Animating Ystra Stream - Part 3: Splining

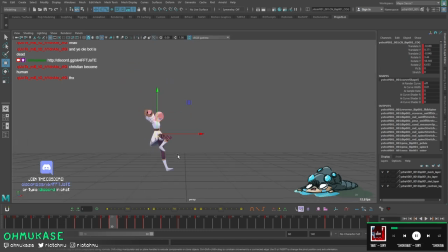okay so one thing that we'll have to look at too as we go further is we're gonna need to track these feet and then the head is i feel like we need to be a little bit better about getting those to feel nice together because the way i want it to go if
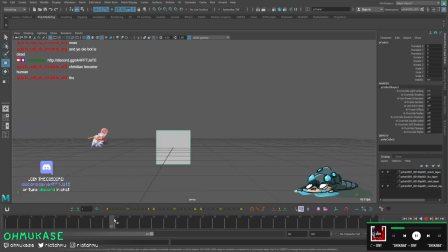this makes any sense the best way to make this feel really nice here is i'll just like graph out we need a visual representation of so essentially we're looking for something like this right and then we stretch you out
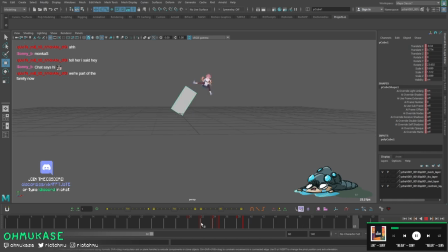kind of like that right going but we need a little bit more of this graphic representation as the relationship with the head right i think that's like one of the main things that we have to look out for which
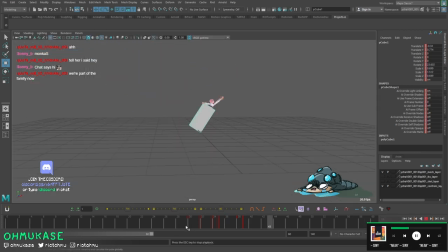currently i do not have yet at least from like uh when you watch it you don't really 100 get this feeling quite yet it's so much easier animating
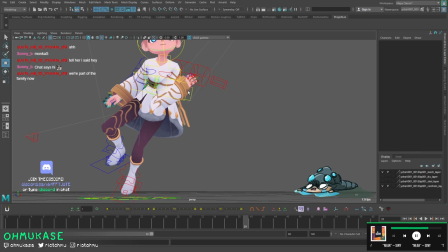cubes guys why don't we just anime cubes okay so here we want the hand to reach out immediately and here it is tweening so we're
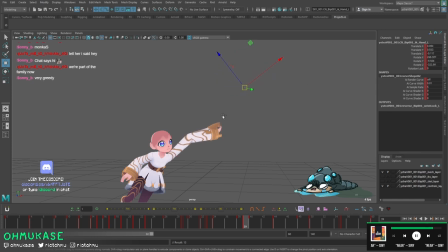just gonna convert into the correct space here give me your hand please
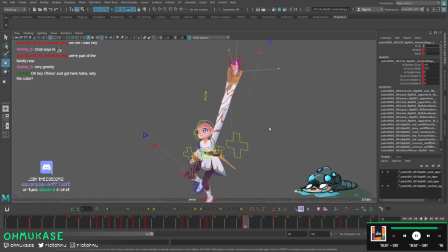and we'll put you into ik i
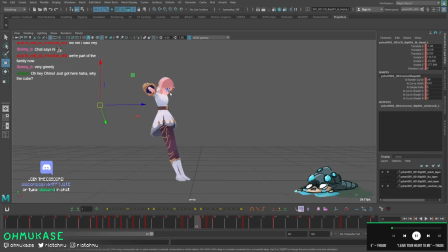think i'm going to have to eventually take this head and push it back even further kind of like more like like this even more so just to get that feel in there right now it's not quite i think we track the head too track the head oh let's try using the the arc tracker
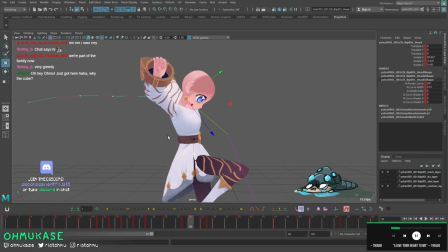oh nope this thing all right you guys can see here that the
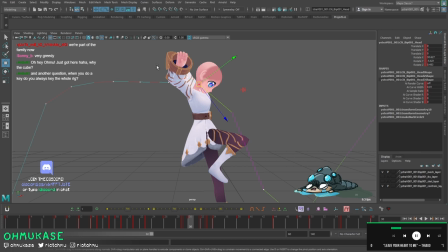spacing and then also the arc is not as good so what we want for this is like this to come up stay up and then slowly ramp on like on like a small s like this because
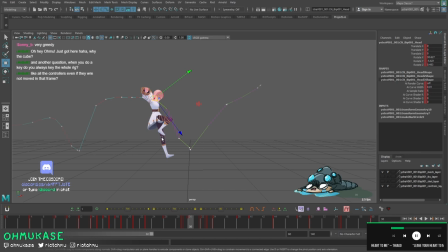right now this is janky and then this part here and this part here are janky oh dude this tool is awesome when you want the squash and stretch you need that you need the head relationship to the feet so the head root and the feet relationship is very important for that like squash and stretch relationship okay
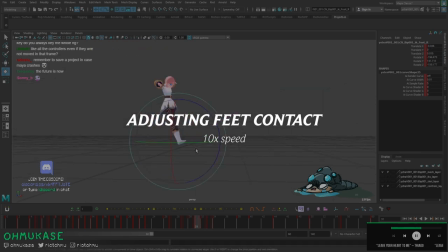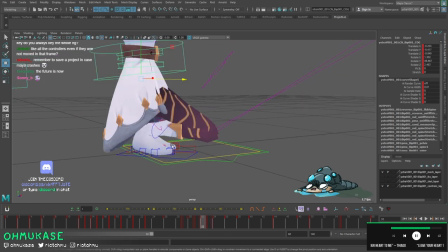what i'm doing now is i'm tracking so this is an interesting thing for ik right ik the relationship of your ankle to your knee to your root um is always tricky because you have almost no control over the position of the knee unless you're pinning so in this situation all you have to
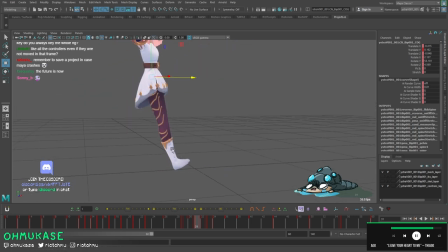just remember is if you're going to be doing something where he's doing a squash and stretch like this stretch into a squash you're going to make sure
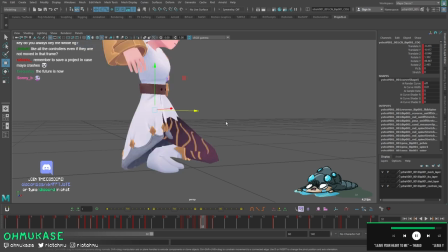that these knees are always going to have to be kind of like in the middle so right now when she reaches down here this is already
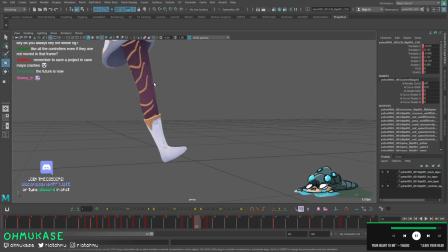too low because if you're going to track the knees you want them to be here then like somewhere like here then they come down and then they go up a little bit so you get a little bit like boom kind of like overshoot right but right now they kind of do this too
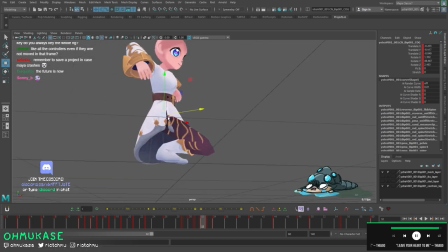much and the reason why they're going too low is because her root is too over her her ankles right this is where it's bending from so in order to get
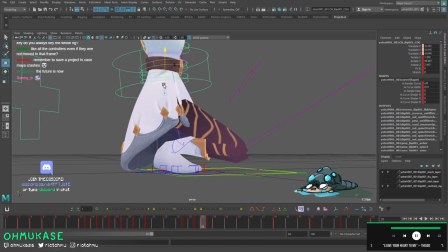these to come up you need the relationship of their root right here with your ankles to be further back right just think of it as a triangle so in this situation i'm just going to translate on the object
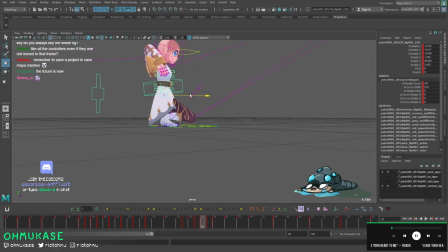space and she is going to go back because her weight shouldn't necessarily be over her feet completely right now and then as she comes in then here here here then you can see they go down a little bit and
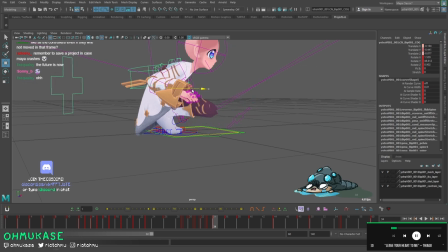then this is too much so you bring her back she